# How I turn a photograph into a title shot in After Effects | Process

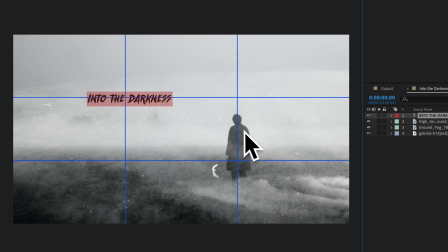Now, this is a very black here. And if you look at like the guy, he's not that deep of a black.
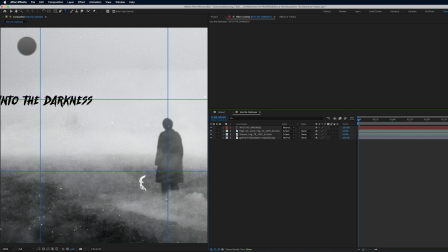So that's something to be aware of in the future when we're doing the final coloring on this. So let's go ahead and duplicate this layer, bring it below the layer, and to this layer, we're going to go to blur and sharpen, and we'll go to directional blur.
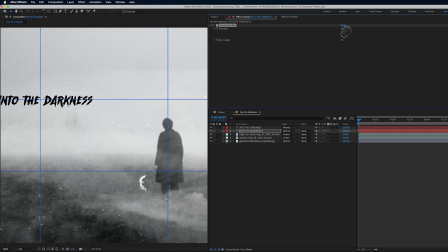And we're going to create kind of like a scary looking effect here where we're going to make it kind of blur out in the background there. So I'm going to turn this up to about 30, and you can see what's happening right here.
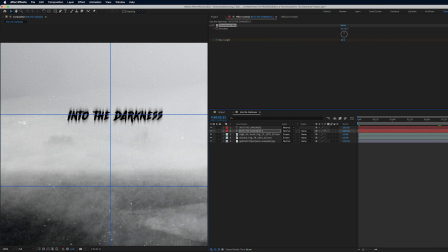And we're going to go ahead and set a keyframe there and go to the end of our timeline here. And let's make this 40 so it stretches a little bit more.
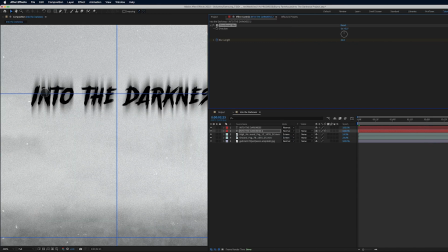And you can see that the type kind of angles over here to the right. So let's kind of match the directional blur to that. So around 10, 11%, let's go 10 degrees, not percent, looks a little bit better.
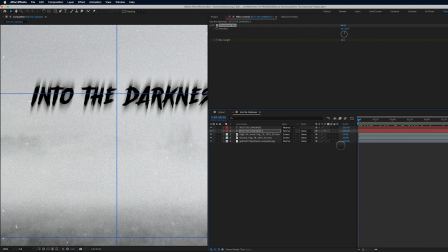So now we've got this kind of effect where we can actually turn this down just a little bit more. So we'll start there. And you can see we have this kind of stretchy effect that's just growing very slowly here.
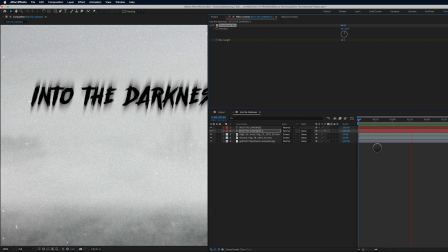And it just adds a little bit of visual interest to this type. Next thing I'll do, let's add some flicker to this, right?
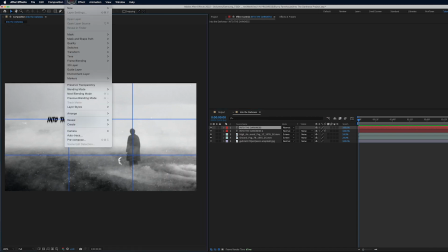Let's make it a little scarier. So let's go to layer, new solid, and let's
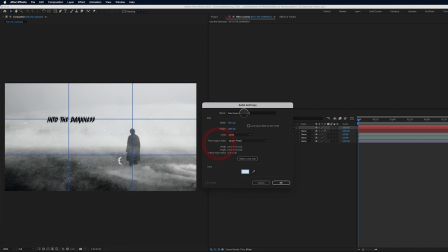pick a color right in this area here. Looks good. And we'll call this flicker.
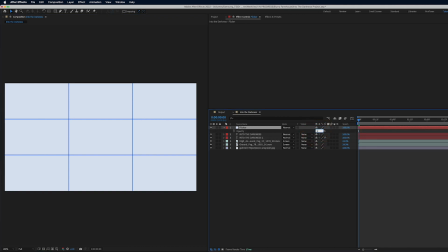And we're going to set the opacity to maybe 50%. And let's add a wiggle expression here.
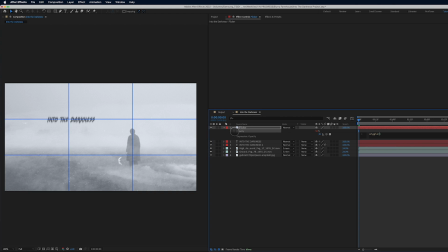So we'll type in wiggle, parentheses. Let's go 6 times per second, a value of 50.
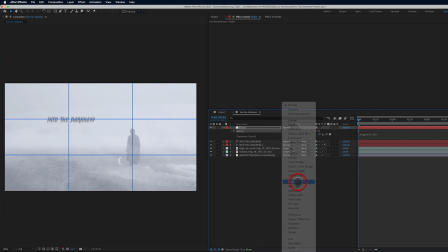And let's also set this to a transfer mode of overlay. And let's take a look at how this is looking here.
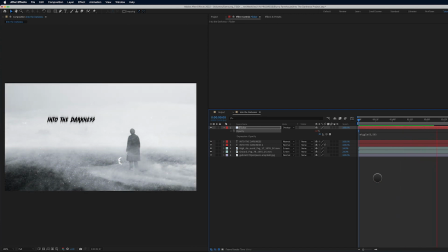Now, right off the top, to me, it's looking like the flicker is a little bit too much. I like the variance, but it's happening too often. So let's take it from 6. Let's just cut that in half and let's take it down to 3. And I can already tell this is looking better. It's just a little bit slower flicker.
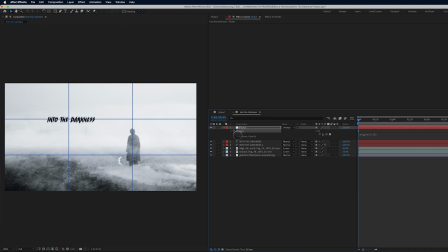Yeah, I'm liking that a lot. It looks really good. Okay, so let's add an adjustment layer, layer, new adjustment layer.
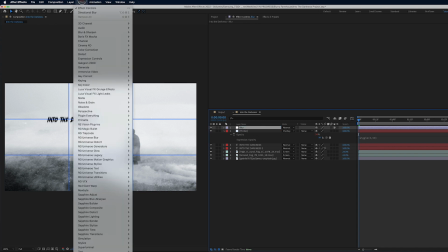And we're going to call this blur. And we'll go up here to effect and we'll go to blur and sharpen. And we're just going to use a fast box blur here.
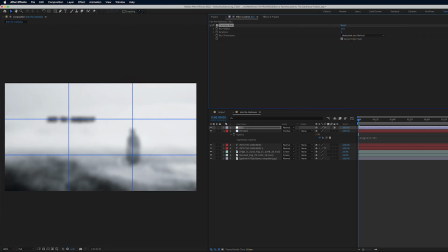And we'll turn it up to something like 15. And we don't want it to blur the entire image. So we're going to take our pen tool here and just start drawing. Basically, it's a very simple vignette.
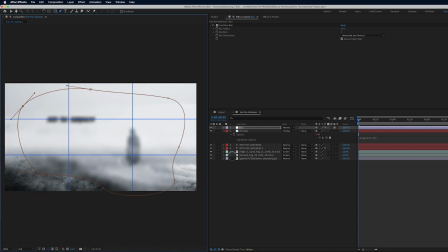Doesn't have to be perfect. And we'll hit M for mask and we'll invert this. And we'll hit F for feather. And we'll bring up the feathering here.
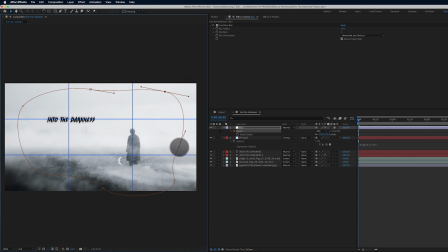And hit V for my pen tool. And I'm just going to bring this kind of out on the edges like this. I just want it to be more subtle. I don't want it to be super in our face with the blur.
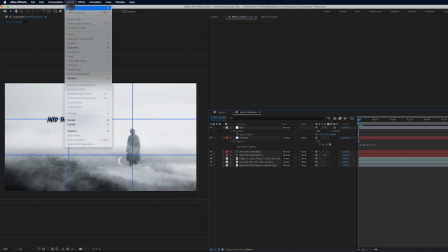All right, next thing we're going to do is add another new adjustment layer. So layer, new adjustment layer.
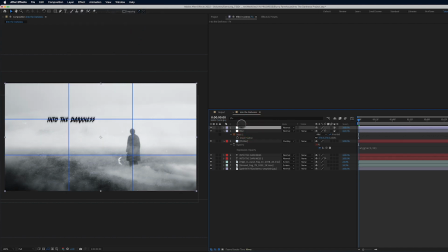And we will call this one effects. And the first effect we're going to apply here is under noise and grain. We're going to actually add noise this time. And we'll take this to about 12%. And it's already looking better. And let's also go to effect, color correction.
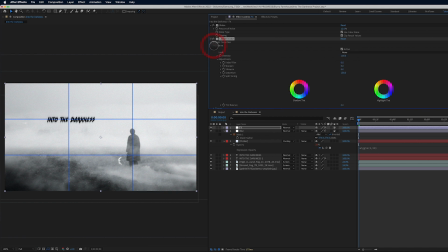And we're going to go down here to lumetri color. And under creative, we're going to select SL iron. Looking good. The weird thing now is like our type here.
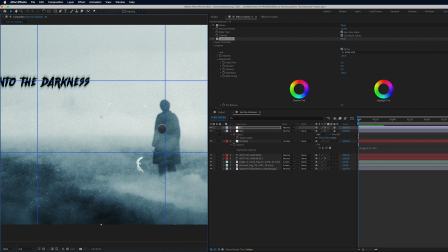Our type is really black, right? And everything else is kind of like this blue black. So let's get the type looking a little bit better.
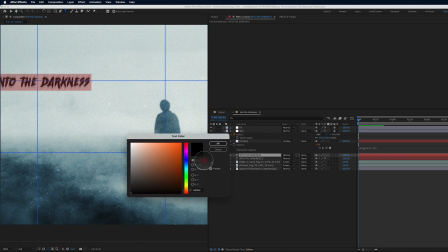So we'll select this and let's go ahead and just kind of bring this up to a blue.